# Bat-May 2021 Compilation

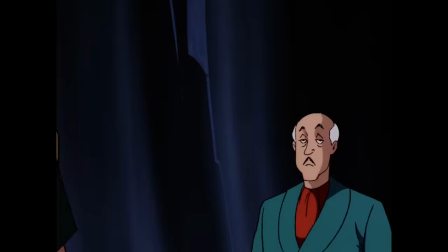[4:12]
Concept images were made featuring a younger-looking Robin, but that series never took flight.
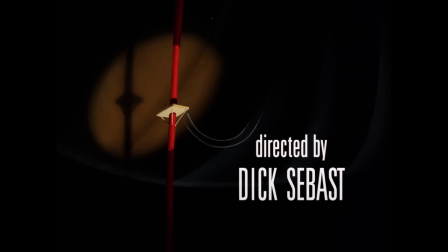[4:18]
Regardless if more of the Boy Wonder in the show was forced or not, Robin's Reckoning is a favorite among the creative team,
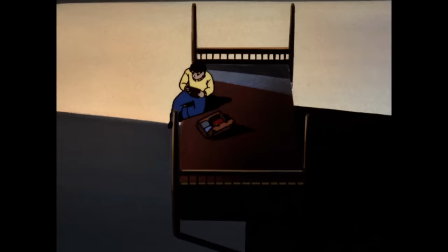[4:24]
and even won them an Emmy for Outstanding Animated Program in 1993.
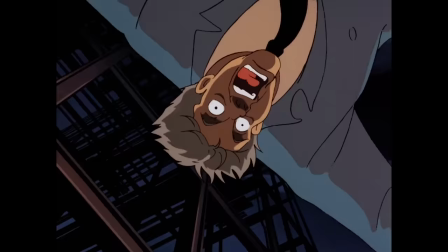[4:28]
The first half of Robin's Reckoning really does hit it out of the park. The writing, animation,
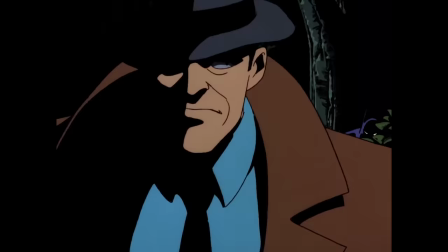[4:33]
music, and voice work create an emotionally riveting and visually stimulating 22 minutes.
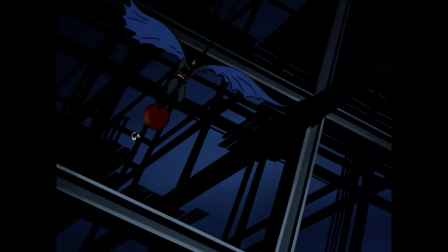[4:38]
Randy Rogel is credited with the writing here, while Laren Bright and Alan Burnett were the story editors.
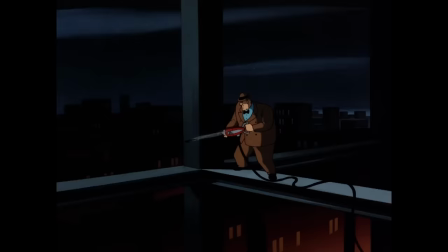[4:44]
The structure of Part 1 is perfectly paced,
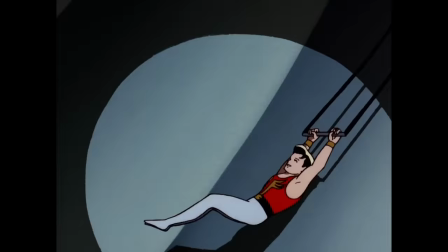[4:47]
flawlessly weaving flashbacks into its narrative as we find out more about Dick's past and his present frustrations with Batman.
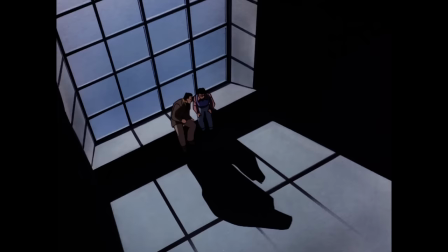[4:55]
In the flashbacks, we see Bruce connect with the young orphan in a few effective heart-to-heart conversations. It's not gonna be easy.
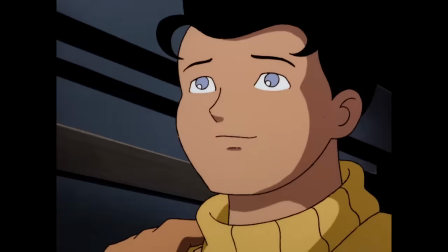[5:02] You have to take it a day at a time. But for however long it takes, you have a home with us.
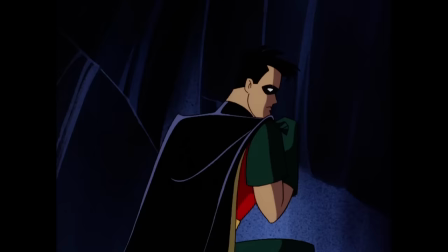[5:09] Thanks, Mr. Wayne. Bruce.
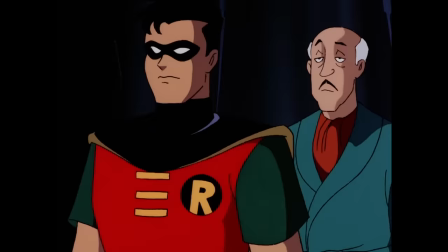[5:13]
Whenever we're shown one of those tender moments, it's undercut with the present-day Robin being openly frustrated with how Batman treats him.
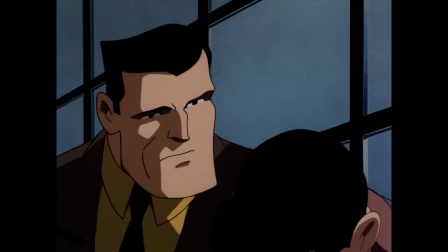[5:20]
It creates an engaging juxtaposition and shows us how complicated their friendship has become.
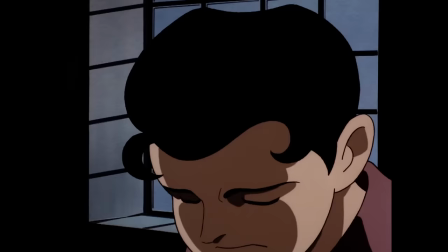[5:26] Does the hurt ever go away? I wish I could say yes, but it will get better in time.
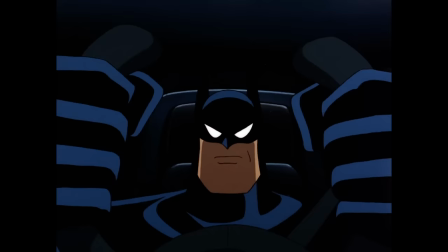[5:34] That I promise. You deceived me! Zuko's mine!
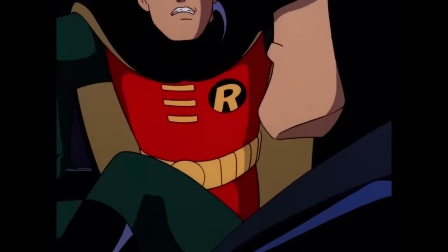[5:39] On this team, I call the shots. But I've waited half my life! Batman out.
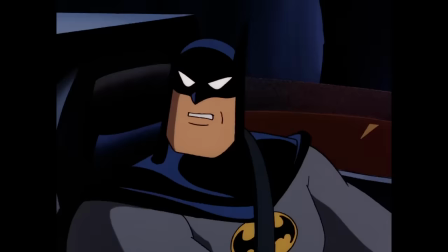[5:45]
Bruce is obviously trying to protect Dick from the situation, but his methods of doing so are very on character.
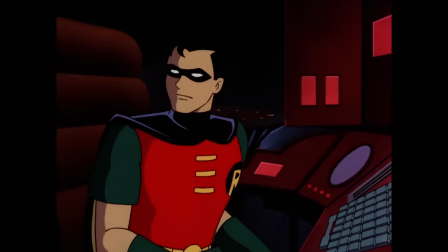[5:51]
Batman shuts Grayson out completely, which generates resentment from his sidekick.
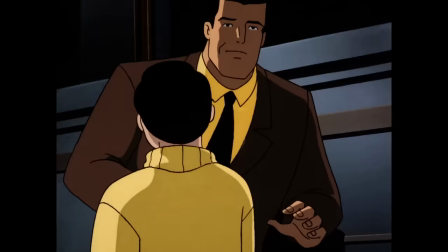[5:56]
With Dick being in his late teens slash early 20s, you can believe the strife he feels when Bruce still treats him like the 10-year-old he took in.
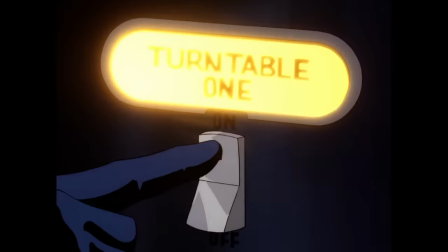[6:03]
And this is definitely not the first time it's happened.
There are times when I can't explain my actions even to you.
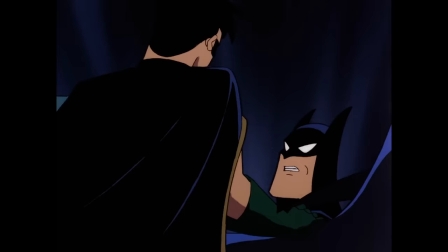[6:09] Hey, that line worked great in sixth grade, but in case you hadn't noticed... We'll discuss this later.
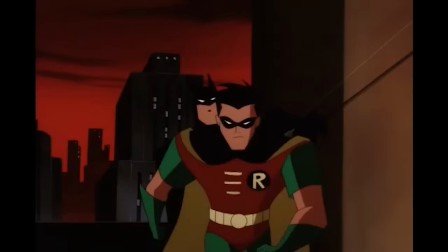[6:15]
This hostility grows throughout the series until we see the split between the original Batman and Robin years later in the new Batman Adventures.
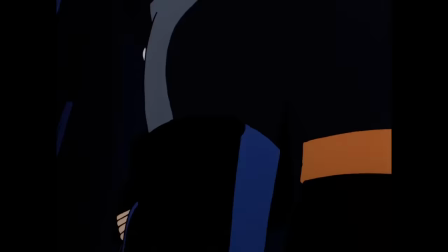[6:23]
The voice cast here is fantastic, but that's to be expected at this point.
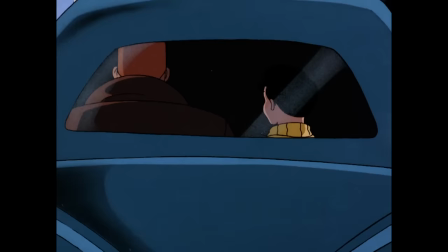[6:27]
The addition of Joey Cimarron as the 10-year-old Dick Grayson provided another strong vocal performance for this episode to hang its hat on.
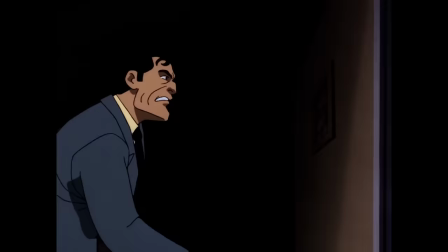[6:35]
But the most notable outsider here is the voice of Tony Zuko.
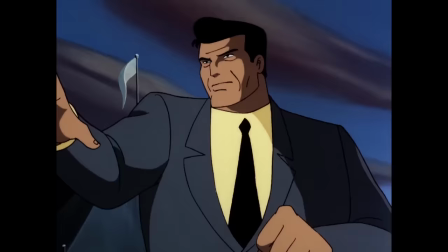[6:39] You don't want my services? Okay. But you're gonna wish you listen, old man.
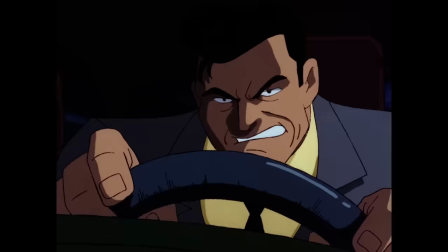[6:48] Out of my way, punk.
Sound a little familiar?
Now I've got you, you lousy stink.
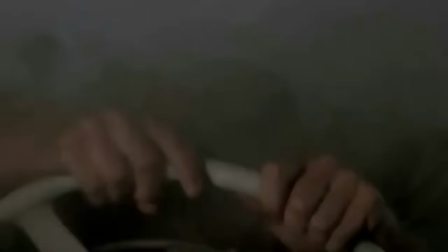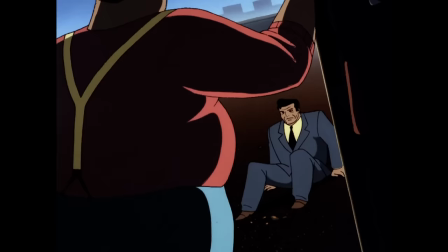[7:01] Menard! I hate Menard! It's Biff!
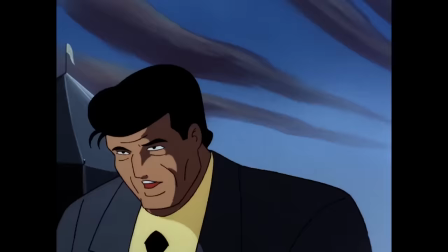[7:05]
Thomas F. Wilson lent his vocal stylings to this episode, and he makes Tony Zuko a believable-sounding bully.
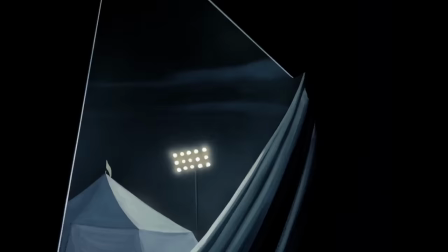[7:12]
It's pretty cool to have him here in such a high-quality episode of the show.
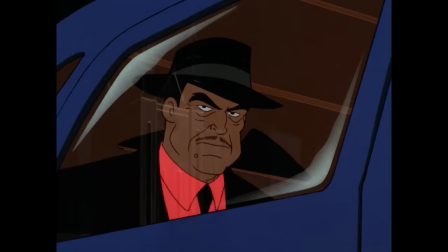[7:15]
The Tony Zuko character is also shown to be a nephew of Arnold Stromwell, who was a main character in the classic episode It's Never Too Late.
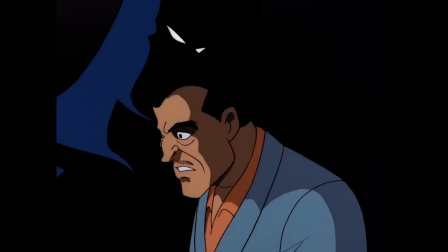[7:24]
This was his second and final appearance in the series.
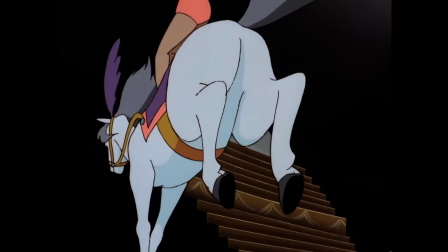[7:27]
The music is handled by Carlos Rodriguez, and he did a great job at enhancing what we saw on screen.
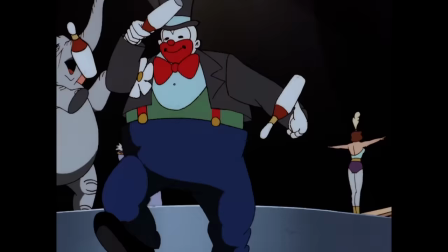[7:33]
His composition that accompanied the initial flashback sequence encompasses nostalgic wonder with an undertone of sadness.
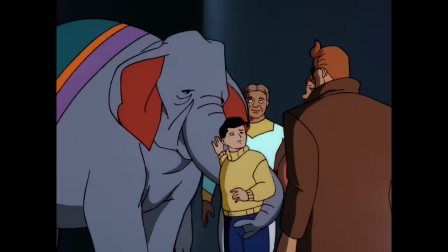[7:40]
His work also shines later when Grayson leaves the circus to live at Wayne Manor.
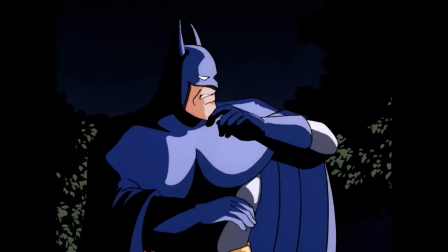[7:50]
The visuals in Part 1 of Robin's Reckoning are among the most beautiful and striking the show came out with. From beginning to end, they are stunning. The shadows, the detail, the fluid movement, even for this series, it stands out as spectacular.
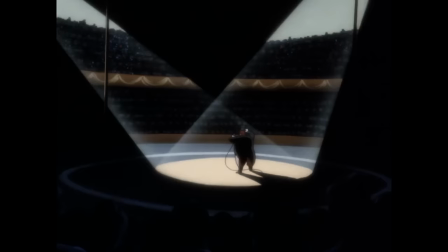[8:05]
Spectrum Animation was responsible for the look of this episode, and they went the extra mile.
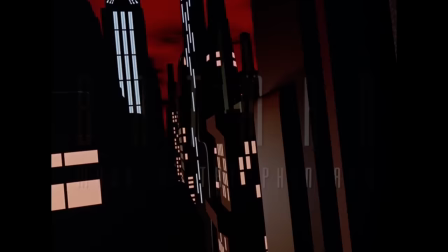[8:10]
They were also the company behind the animation of 6 other episodes, including Heart of Ice, and did a lot of work on the Mask of the Phantasm movie.